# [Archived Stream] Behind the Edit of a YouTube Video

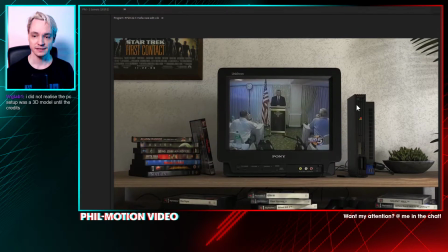918s
So yeah, everything was,
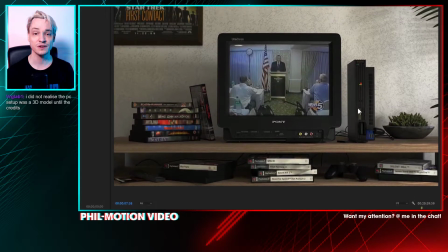921s
it had like dozens of small little textures just laid over in the places where they would be, instead of having one texture for the entire thing, for example.
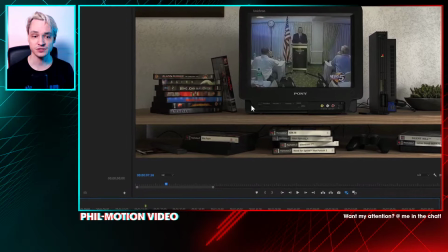929s
So yeah, it took me a lot of cleanups, and the rest was just lighting and trying to keep the rendering times down.
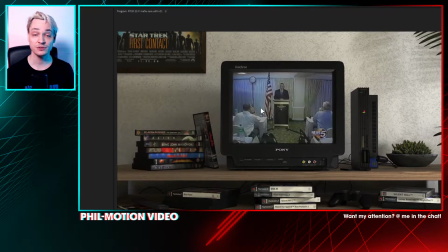935s
And I rendered the background individually in passes,
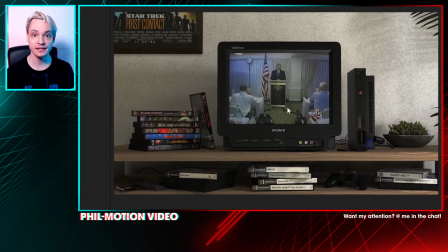941s
where I'd only have a background pass that has everything in it but what's being displayed on the TV screen.
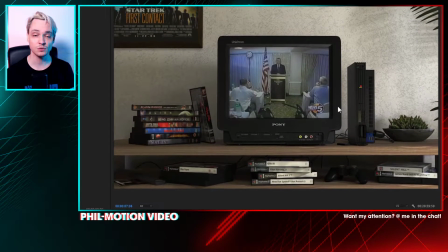947s
And then on top I have a separate rendering of just the reflection, so whatever I can put into the TV screen, which I did in After Effects.
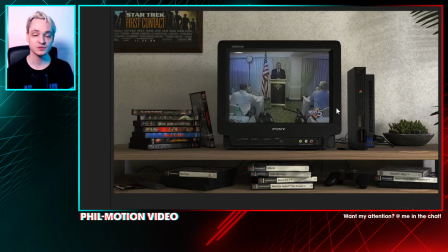955s
So anything that I would put there would still have this nice reflection there.
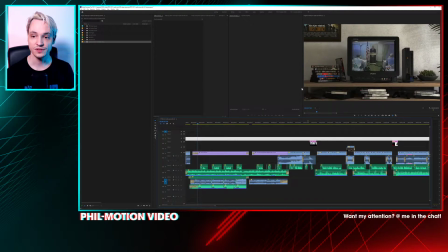960s
So at least this worked here for this beginning introduction with the 1990s, I want to say, but it's early 2000s living room. And if you wonder why this very specific selection of DVDs,
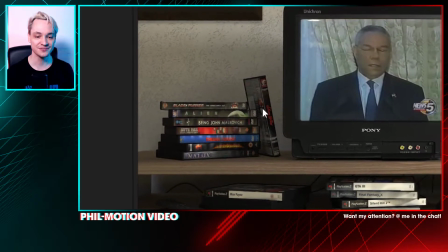974s
I found an old photo of mine of the DVDs that I was watching in 2002,
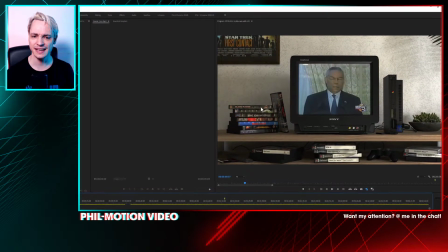979s
and those were the ones that I think I at the time I was watching. So yeah, this is the entire reason.
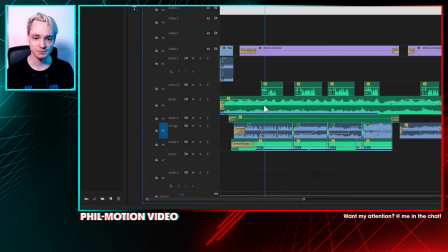988s
And now, as you can see here, what's happening here, I am just having here some music fade in, and the living room.
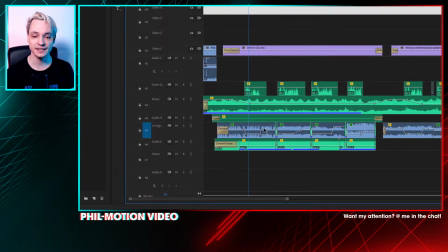995s
This is, for example, this track is called Living Room, the entire track, not just those clips, because I'm running effects
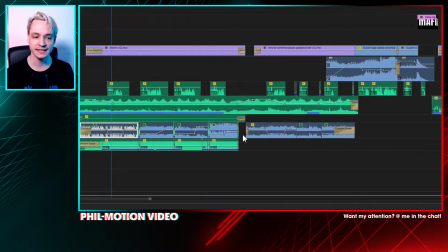1003s
on this entire lane here throughout the edit, and it's called Living Room because it has a bit of
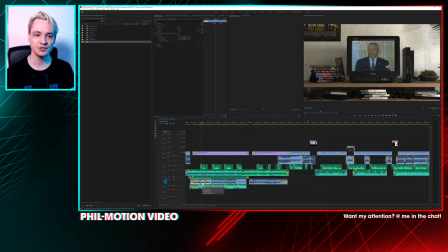1012s
it should sound like you're watching this in a living room, so it has some light reverberation there. The TV audio is not as high fidelity as HD audio usually is, because it's coming, or supposed to be coming, from this small speaker and so on.
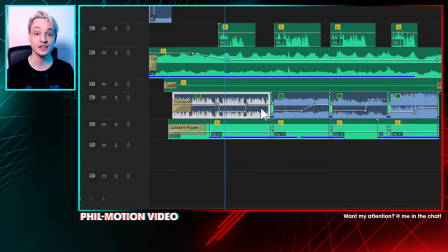1027s
And you might, if you have a very good ears or good hearing, you might hear this
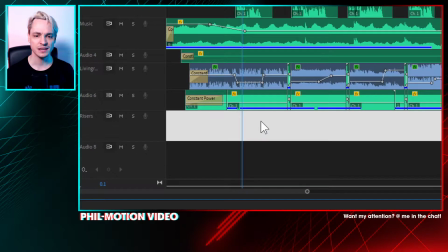1035s
15,625 hertz tone. If I play it back, you probably won't hear it because I turned down the volume.
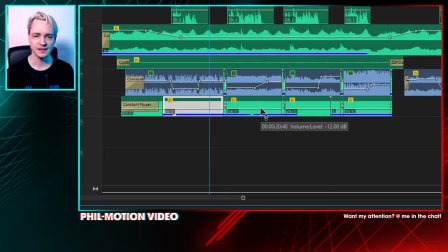1041s The two parties cannot agree on.
Yeah, this is because of the old CRT monitors.
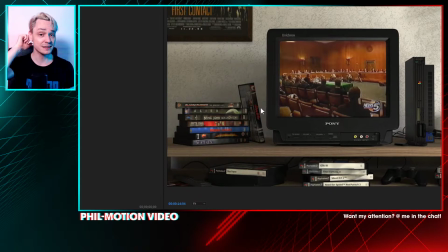1046s
They made their images by an electron beam that would go down with each frame all the lines and then back up, and the frequency at this you could hear actually, and yeah, if you have good ears you could still hear it,
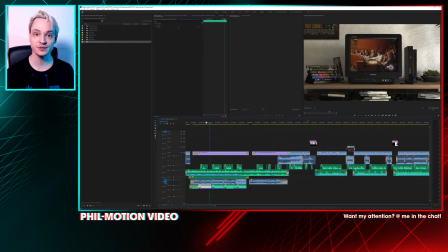1061s
and this is why I added it also in here, because I want to go all the way. And I think one person commented on YouTube that they heard this high-pitched whine.
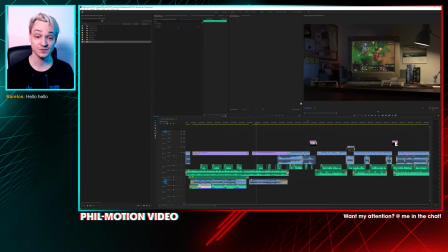1074s
So yeah, this was the screen in the living room, and this one here,
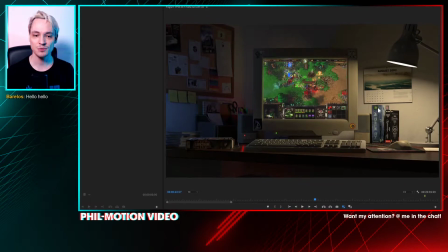1081s
I'm very proud of this scene here, because you might, I want to show you my inspiration for this scene.
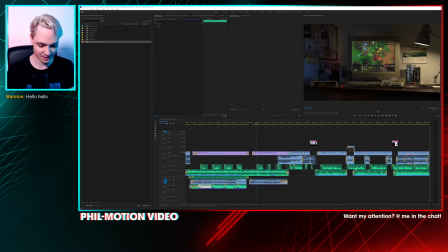1088s
If I can find it, let me Google wallpaper Amiga computer Canon fodder. Yes, look at this. I was lucky the first time. Error 523.
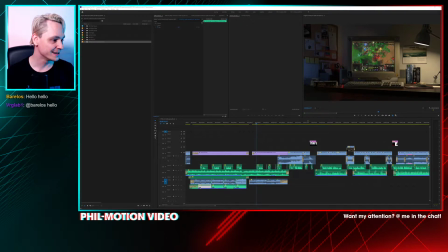1106s
This is new. Let me see if I can find another image on Google. Sorry for that. 80s wallpapers, this one is called.
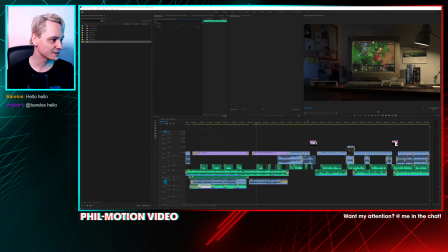1120s
Man, with wallpaper sites, it's incredibly hard to just get an image without any kind of pop-ups and so on. Okay, so this is not the biggest image, but here we go. So this is just someone that also
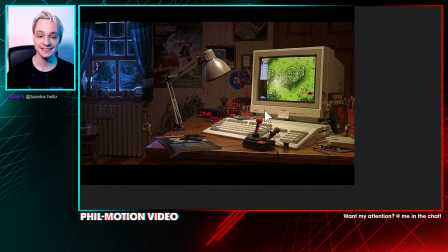1135s
went all the way in with recreating this 1980s Amiga experience there with the Canon fodder game,
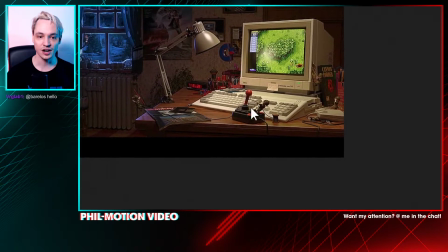1141s
and you can see here those little army men just escaping from the computer.
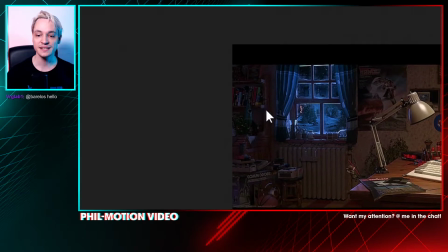1147s
And yeah, and back here you got all the packaging materials, reading stuff, posters from the 80s, and so on and so forth.
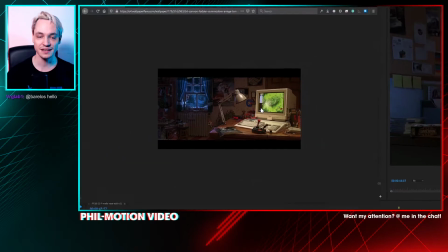1154s
So this is just a lovely image to, if you're
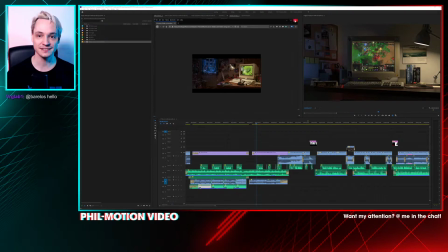1159s
to just view it with nostalgia and see how much actually there is in it.